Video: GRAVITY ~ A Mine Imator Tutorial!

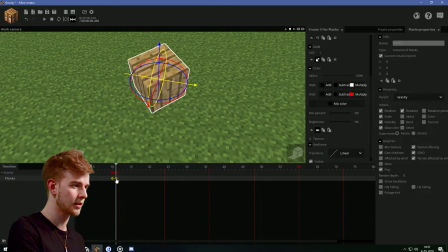And this block is gonna be physically moved until it actually looks like jumped off from this corner here, because this corner needs to be in the same place as the contact point was before. So let's do this real quick. Curse my perfectionism. All right, there we go. See, the corner is like literally in the same place between those both frames.
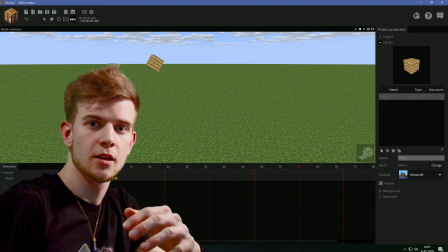If I play this, it looks like the block actually made a solid contact with the ground, and now it's gonna bounce off again.
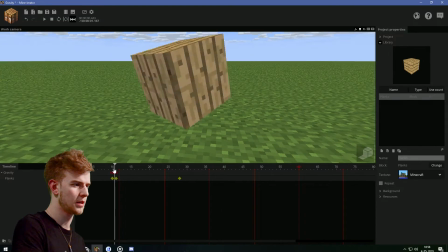So it's now hitting the floor with this rotation, rotation here. Actually, it's not completely right.
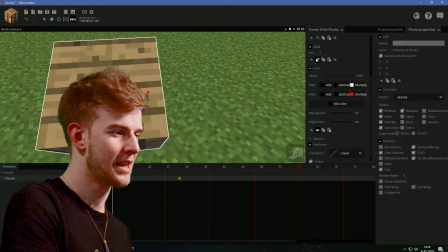This is where it was, this one, so maybe. 90% of animation is just adjusting stuff.
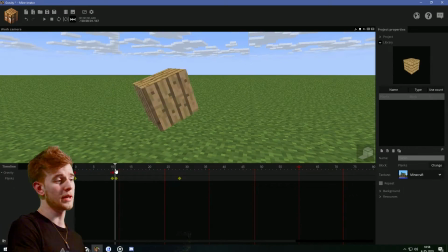All right, so this happens. Okay, yeah, this looks awkward because it just rotates around something.
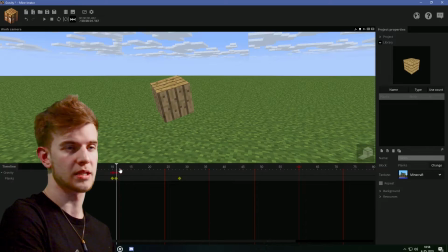It doesn't go straight to the point, but this is literally just one frame. No one's gonna notice this in your animation, so bam, this looks pretty good.
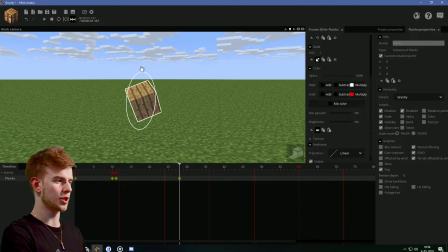So the block should start rotating in this direction, but also slightly to the left, like slightly in this direction. So it's like this, look, bam, more to the left. That's it, I got my rotation right.
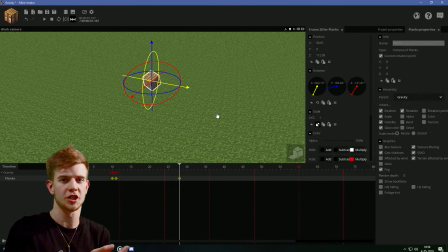So based off the previous speed and the angle at which it hit, you can see in which direction it would usually bounce off. If you're having problems, you can watch reference footage. Reference footage is the best thing. You can watch gravity simulation. There's a ton of videos out there, even played in slow motion to see how that plank would bounce off the ground, you know what I mean?
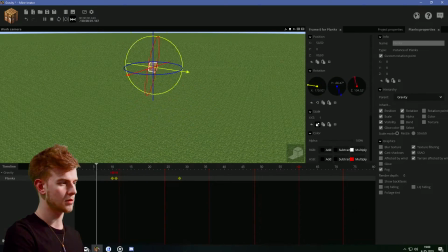But it was flying from this direction and now it needs to go And the gravity here should be adjusted.
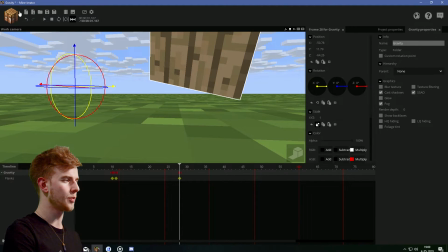Now it's getting harder and harder because I'm far away now. But you can help yourself if you like add a camera here and go closer into the folder
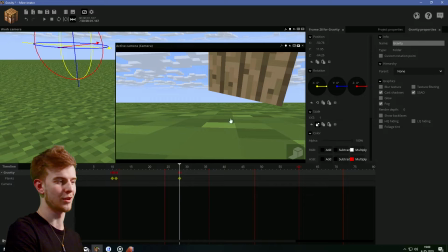so you can have smaller movements and the camera there serves as your eye what's happening there.
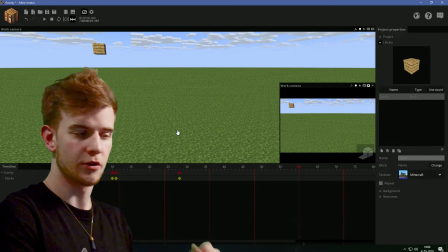That's a small trick. This block was now bounced off. It had a lot of speed and rotation here, but then rotation here is slower, which means the block would bounce higher.
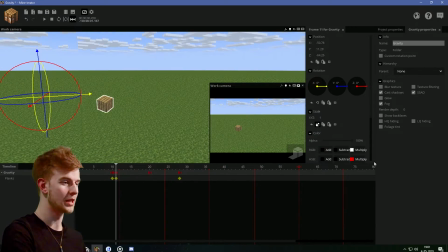Energy needs to go somewhere. No, that's not too bad.
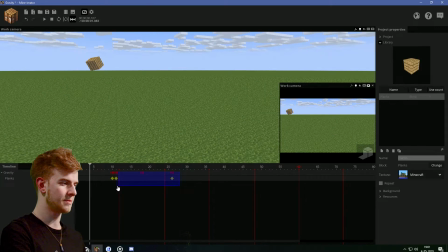Also, this might be a bit faster because... And this bounce in between probably needs to be a bit slower, so it's more...
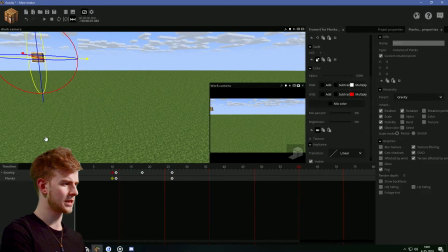But that's too slow. We gotta do something about this here. It's like this.
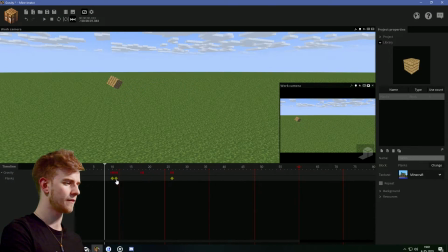I'm bothered by the fact that this bounce is not visible. What if I try to make a little trick here?
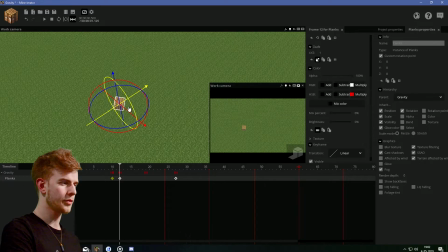If I move this further out, although the corner would not be in the same place, but it would look like it actually...
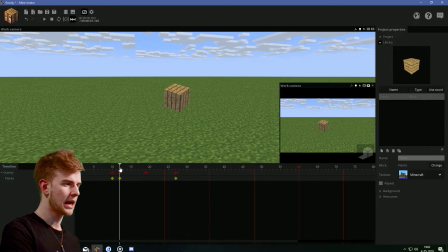Yeah, look! Look! Looks better! So what happened here, the block had a lot of speed, so when it hit the floor, it starts sliding a bit. Like, it's like a small jump, because you have a lot of speed, you're not really gonna keep a solid contact with the floor.
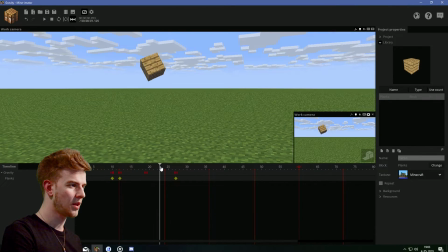This is gonna have to do for now. And now the block is hitting the floor with these speeds.
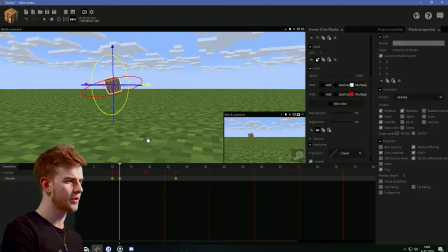This corner here is what messes everything up, so like, although this should still spin more in that direction, you know, like...
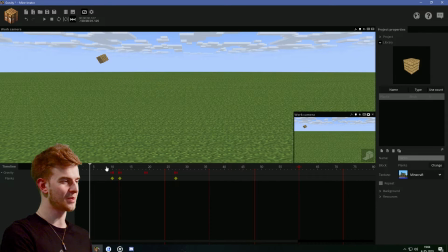Look, this is much more realistic now. It's still not the best because the rotation still doesn't match exactly what's supposed to happen.
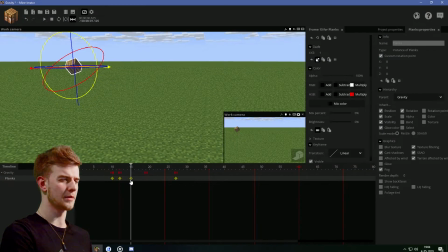You can add smaller frames in between to adjust the motion here.
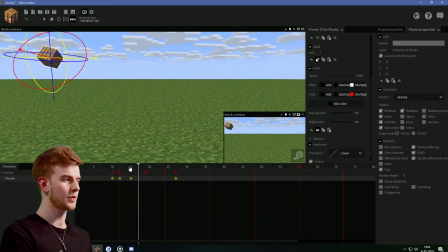Plus, if you don't like where all this is going, you could just rotate it a bit upwards because that slide rotation is not gonna be a problem. So I wanna try something else.
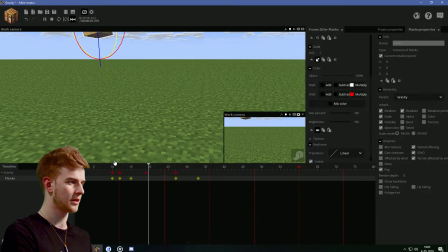I want to make this block pick itself up like this. No, this corner should be down. And if I just make the rotation like really eased out like this,
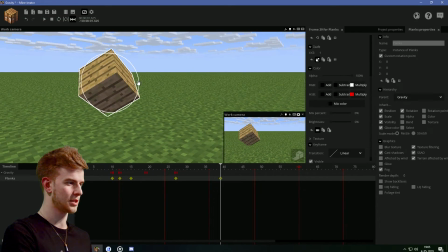this does kind of look like the block is just gonna trip over something, so that's a plus.
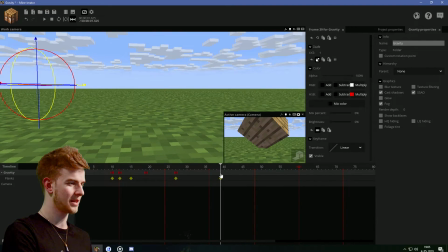Again, I'm gonna add a camera here just so I can see what's going on because it's sometimes tedious to work with these folders here. And if someone knows a better way to check this, please let me know in the comment section because it is a pain in pain.
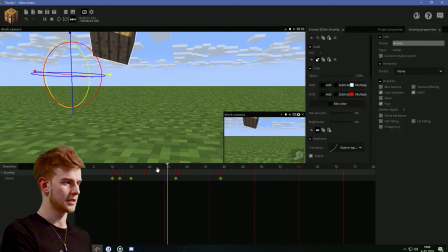This is where folder would flop down, but like this. Bam, it flops down and this should instantly go up like so.
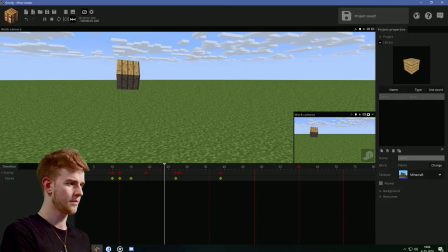Even more like this. Bam, bam. But it shouldn't stop too much.
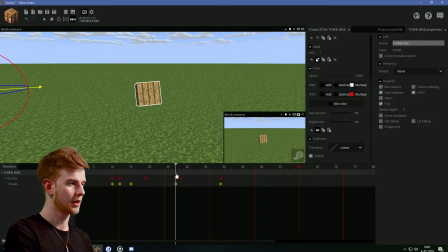That's why we need a second folder. Call the folder third one or something. Because as it hits the floor, the block should still be moving outwards. Should not stop because it should still be sliding a bit. And this rotation here should be less eased and faster.
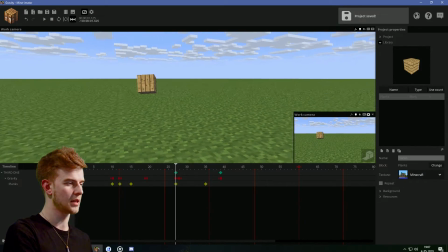Maybe more eased. Just go with the gut feeling, as I always say. Yeah, okay, so this speed is what I'm going for. I'm gonna make adjustments along the way, don't worry. But this is what we have right now. This stop in rotation is too much.
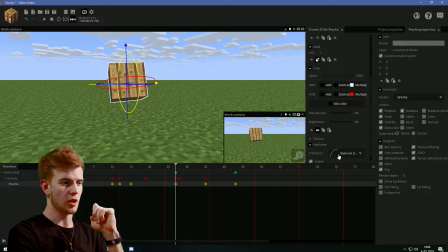This is where mine-imator has an issue because all I have is an ease out and then an ease in.
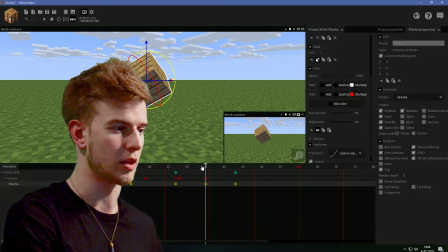Is there a way to just ease the motion slightly but not stop it entirely? Because this part here with the slide looks kind of awkward.
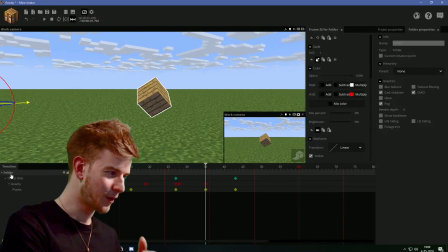Fourth folder, anyone?
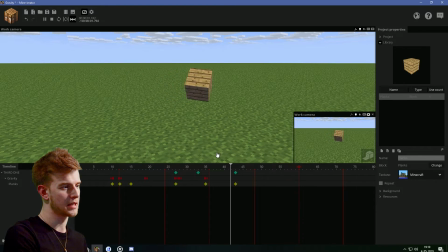I'm gonna stay with this one because it does kind of look like a slide, you know?
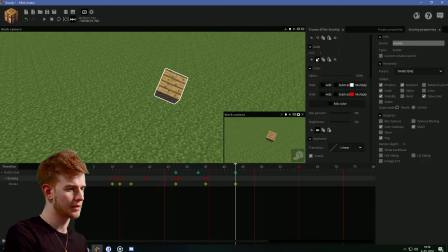So I'm gonna drag this out a bit further and then this bounce here is gonna go down back to the floor.
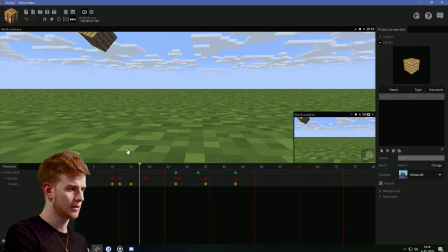Not easy. It's really not. This is gonna be an ease in. This is the primal point of impact.
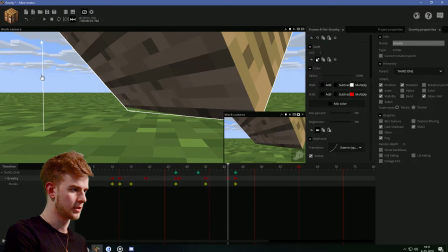So like this is the first time the folder actually needs to go down. I'm going into the micro details now.
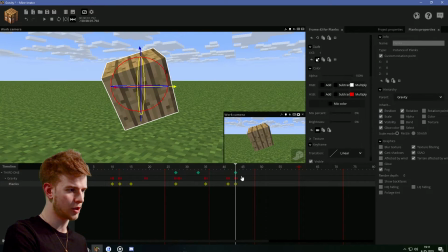And at this point, this block should start rotating in that direction, which would cause it to go that direction.
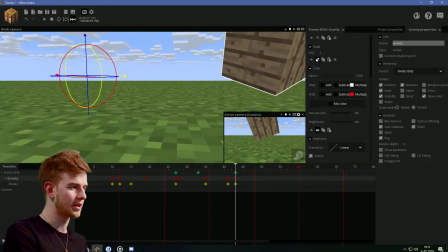Okay, for real now, I'm just gonna add a camera here and I'm gonna keep it here so I can work from this angle here.
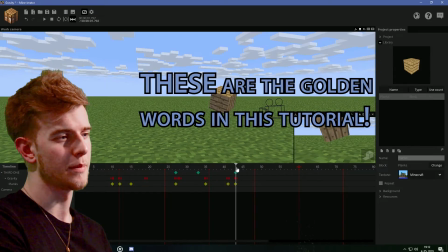Now, this. So anytime a corner touches the ground, I'm gonna adjust the position from now on.
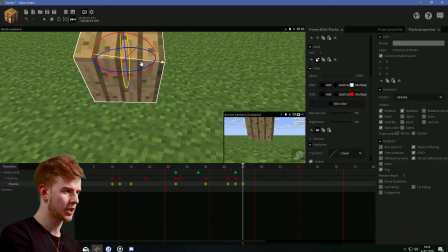This is how the block should turn now. I'm gonna adjust it first and then I'm gonna, okay, so the Y, the up and down needs to be adjusted with the folder,
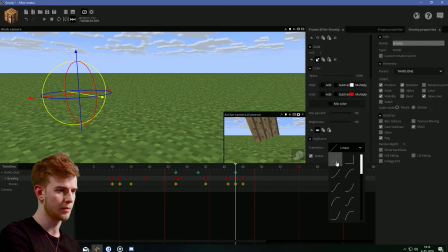the rest is just adjusted with the block itself, so this is gonna be an ease in again. There's a lot of ease ins to the gravity here.
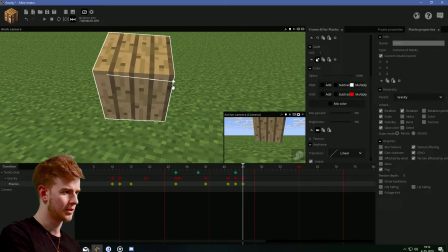I'm gonna adjust the position. You need to adjust the position way more carefully than I am. Like, look at this.
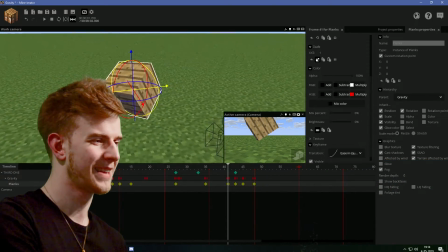I don't like this slide at the beginning here. Maybe I can fix it. Okay, this doesn't look too bad.
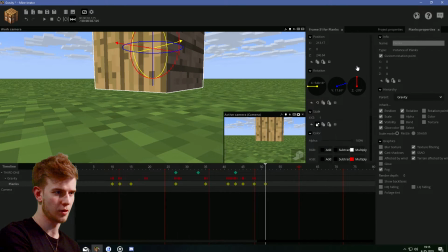This is where the everything should align, so this should be on minus 270. This should be exactly on 540.
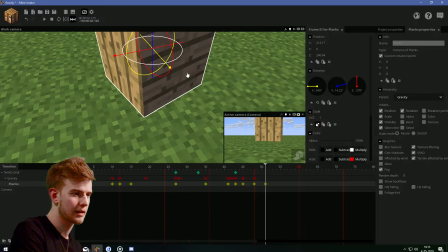And this is just gonna turn a bit slightly in that direction because it still had motion from before.
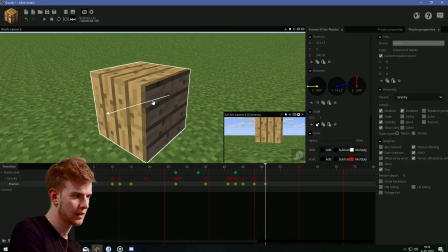Adjust the up and down first, and now if I adjust the positions again... Alright, so this should be it.
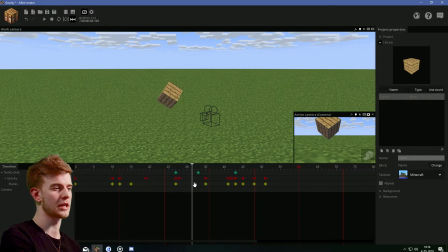Not too bad. I don't like the beginning though, because I used the wrong method, because all my tutorials are improvised. I'm coming up with stuff along as I go. So I don't like this part too much, and the slide here.
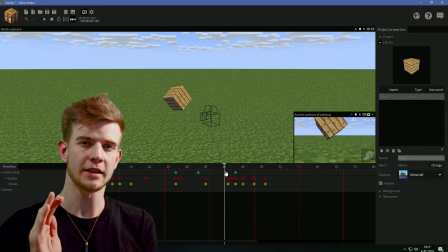At this point, I figure out a better method that every time any other corner or edge touches the floor,
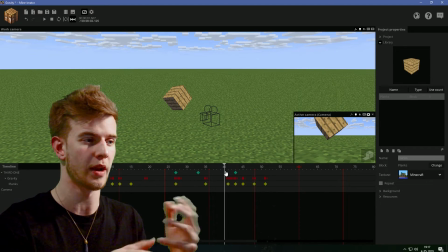you need to adjust all other positions, because we don't have the custom curves here in mine-imator.
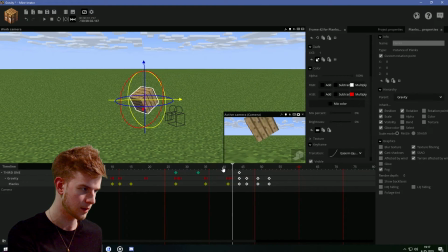So this first one, I think this one is too fast, so like this. No, this one is too fast, so this one is gonna be one frame backwards.
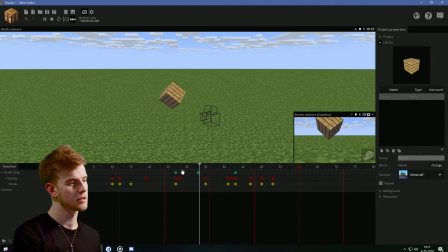Yay, this is better. So first off, the tempo needs to be good.
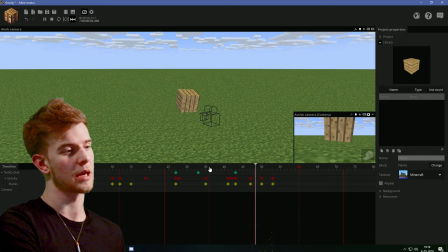This last part I like, so this part I like from this point onwards, this is what I like, because it does look like it's affected by gravity, but this part I don't like too much.
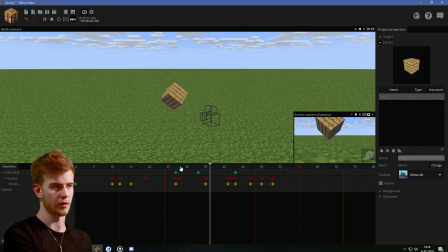And this slide, this part here is really something I don't like. I really wanna fix the minor issues that I have right now.
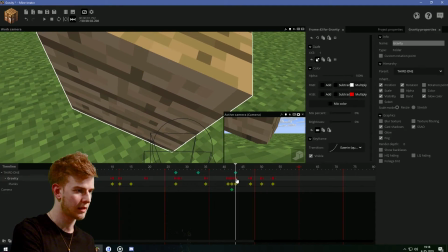And then this block needs to be adjusted back to that point. Okay, so I need to adjust the gravity again.
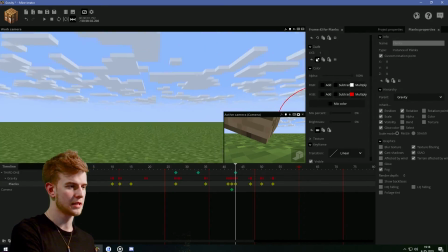And this time it's going up, so this should be an ease out. And this block needs to be positioned back on the same place.
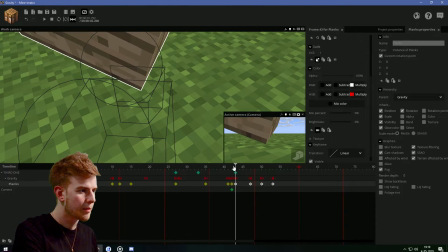Like, all the other ones are okay, so I wanna put it back to that point, because that's a pretty big slide.
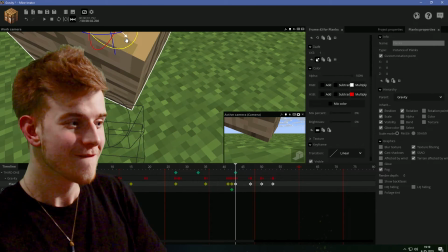How did I let this one slide? This one or this one? Forward.
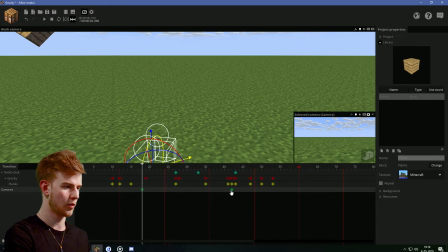If I watch this part again, the camera further away, like, stop making keyframes, I just wanna watch! Okay, now this one is also too fast, so this one should also be one frame slower. I guess, now it's a bit too slow, you know what I mean, just put this one here.
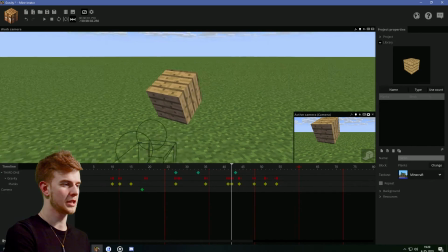Oh, now it's actually perfect. Although, this part should still not just go straight back, but still, look, it's okay, I'm not too satisfied, like I'm usually not.
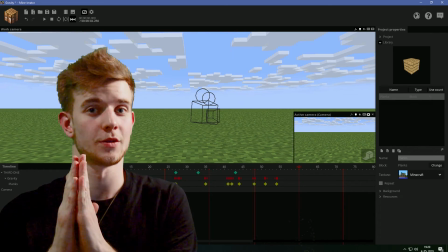But then again, it's pretty decent so far what we have here. So take note, gravity is an important thing when you're doing stuff. But yes, I hope you enjoyed, I hope you've learned a thing or two, and let me know what you think about this in the comment section. Again, I really wish I could do this better, but I don't have enough time in tutorials. I'm gonna start live streaming pretty soon. You might expect a live stream in a few days. I'm gonna do either the fixed version of the gravity with some more awesome scenery and stuff, or the sword fight. Let me know by voting on the eye in a corner what you wanna do, sword fights or gravity. I'm gonna stream in a few days. And in the stream, I'm probably gonna be able to take more time to explain all this than in a tutorial, which I have to rush it. So stay tuned. Now for real though, thank you for watching and stay sharp.